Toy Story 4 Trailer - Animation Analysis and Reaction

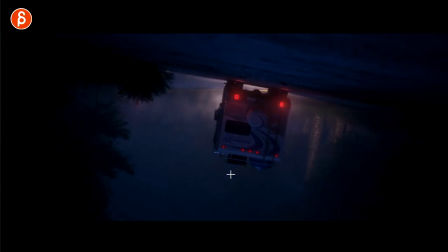(4:11)
Get your Dutch tilt because the world is upside down and is not comfortable. The classic camera stuff there.
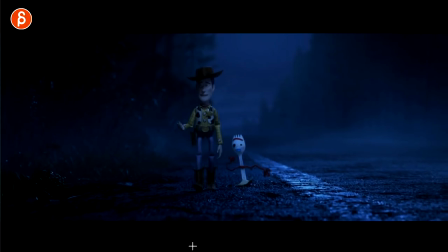(4:17)
Look at this. Look, I just love this. It's such a cool look. Two contrasts too. If you do have two characters, it's always funny to see size difference, size contrast, but also the movements, the walks.
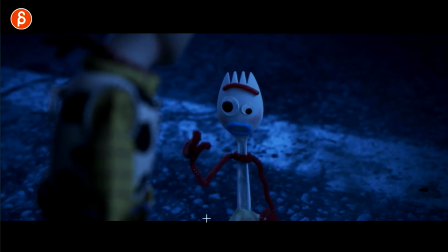(4:28)
And you've got the classic woody acting here. I love those eyes. I love how they're constantly moving.
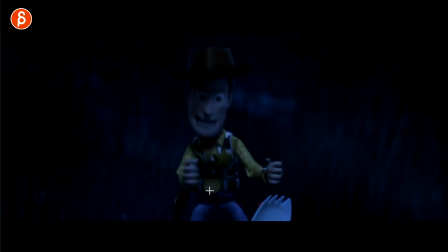(4:37)
That's your classic woody there. Look at the shapes.
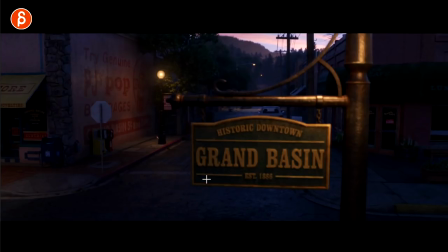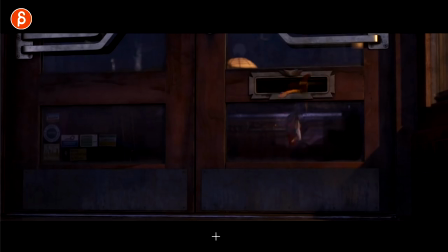(4:47)
Look at that. Sorry, I'm just still amazed at the renders.
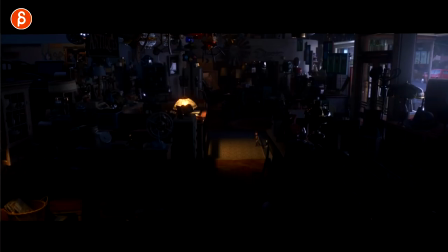(4:52)
There's always kind of, you got the Spider-Verse look of the pushed comic book aspect, which I love.
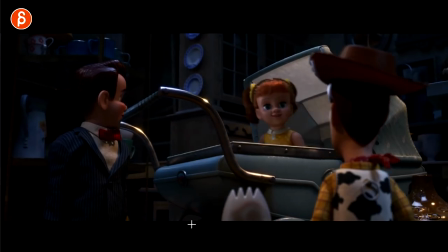(4:57)
And at the same time, I love stuff like this, I have to say, look at that, look at those renders.
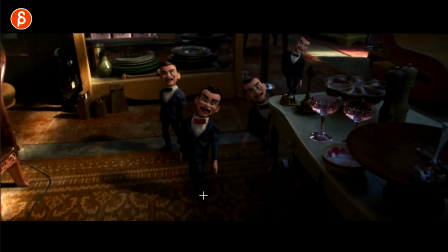(5:03)
There we're getting into creepy doll territory. These are awesome, I love this. I haven't really, to be honest, played with or used Ventrilocus dolls, but it always kind of feels like this would be made out of wood and be hard.
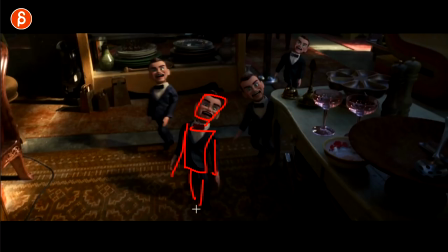(5:16)
And this has zero structure and would be floppy.
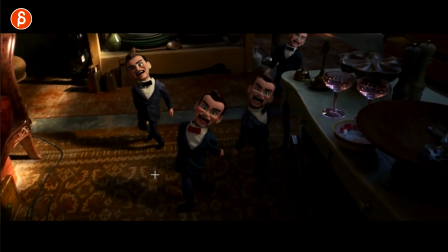(5:20)
look at this look at how they walk and i'm assuming that's kind of the idea behind this with what
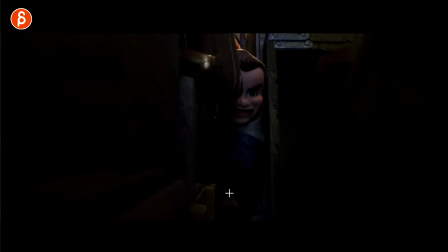(5:25)
parts are soft no parts are hard this is super creepy getting into horror territory
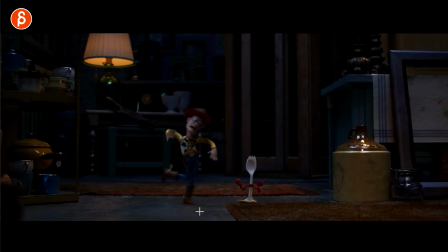(5:32)
looking at me oh classic look at this i mean how can you not frame through this look at those poses on that run
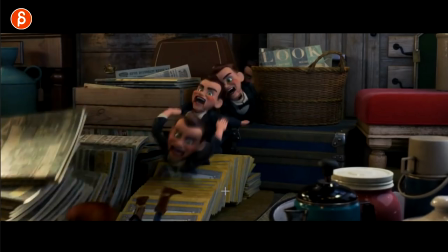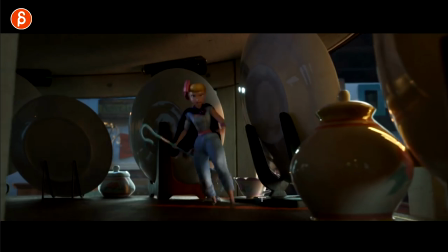(5:53)
as always anything with contact i feel bad for anybody animating this
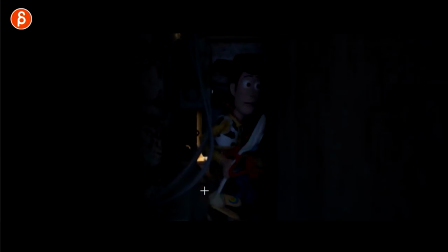(5:59)
sorry back back to look and lighting but even stuff like this just the feeling of this with the colors and the light making this creepier and dangerous
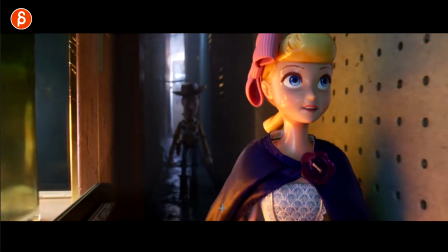(6:12)
boobiep is back see some more backstory stuff here oh look at this love them
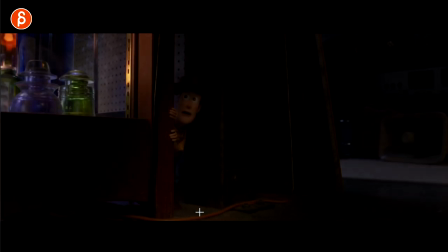(6:18)
there's something where they're in the more of a lit room afterwards just love that look and
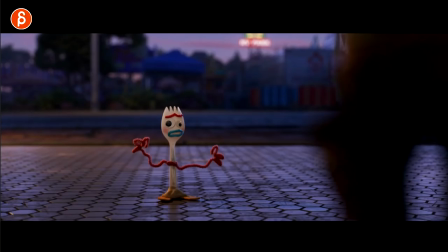(6:27)
I'm probably copyright strike by just playing this and
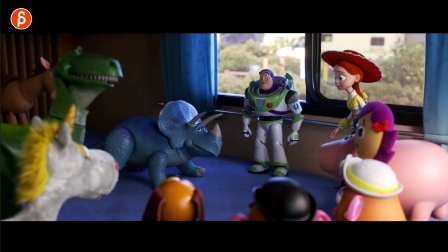(6:33)
then we get a bit more of what he's up to here they're back into
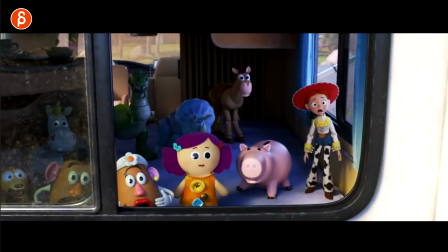(6:41)
they're back to rescuing their friend you
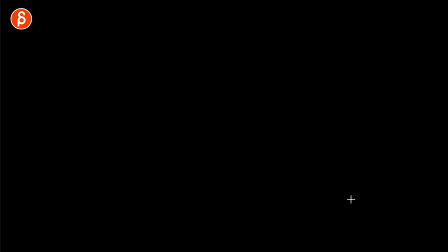(6:48)
can see his little bounces there this is not flat surface there's stuff there and you can see it in his root up in down detail
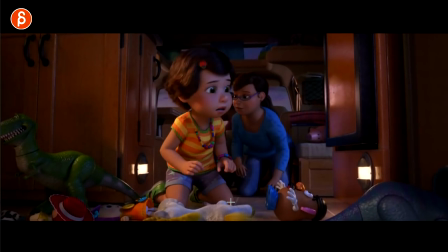(6:57)
work always think about the surface the contact of the character on the surface can you play it up will it help the feel look at this look at
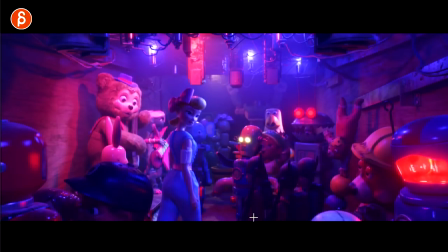(7:06)
this look this is the shots talking about it's very cool what
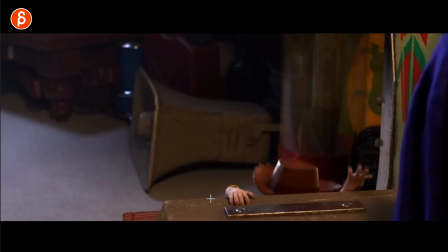(7:14)
is this oh the magic of framing through things you got your detail work on fingers sorry I have to I've always never done on hands and fingers. See the tightening,
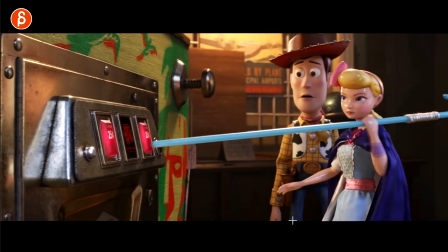(7:29)
getting up there.
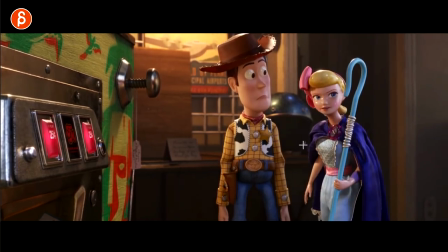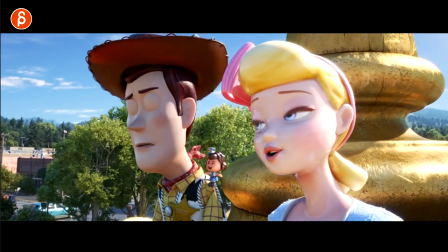(7:40)
That's cute, cute little hat there.
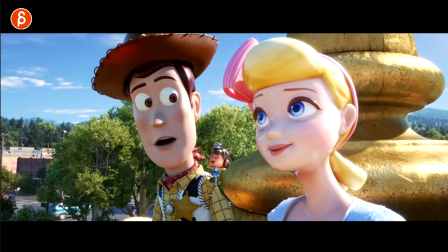(7:53)
Facial changes there,
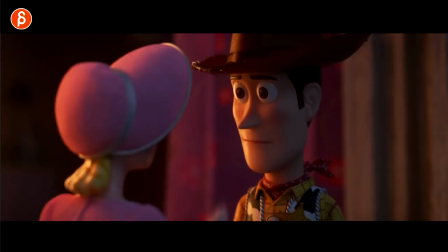(7:58)
that's cute too. Just the close-ups and the facial expressions.
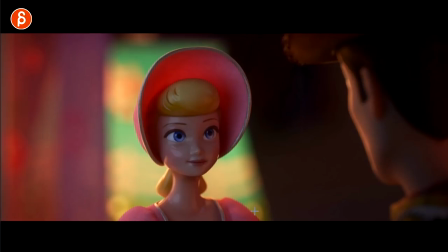(8:01)
It's just funny how you can have those big moments and those big body mechanics moves and then go into something where it's just much more subtle and it still completely works.
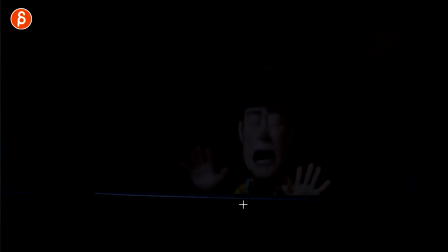(8:12)
Oh yes, contact points and fingers.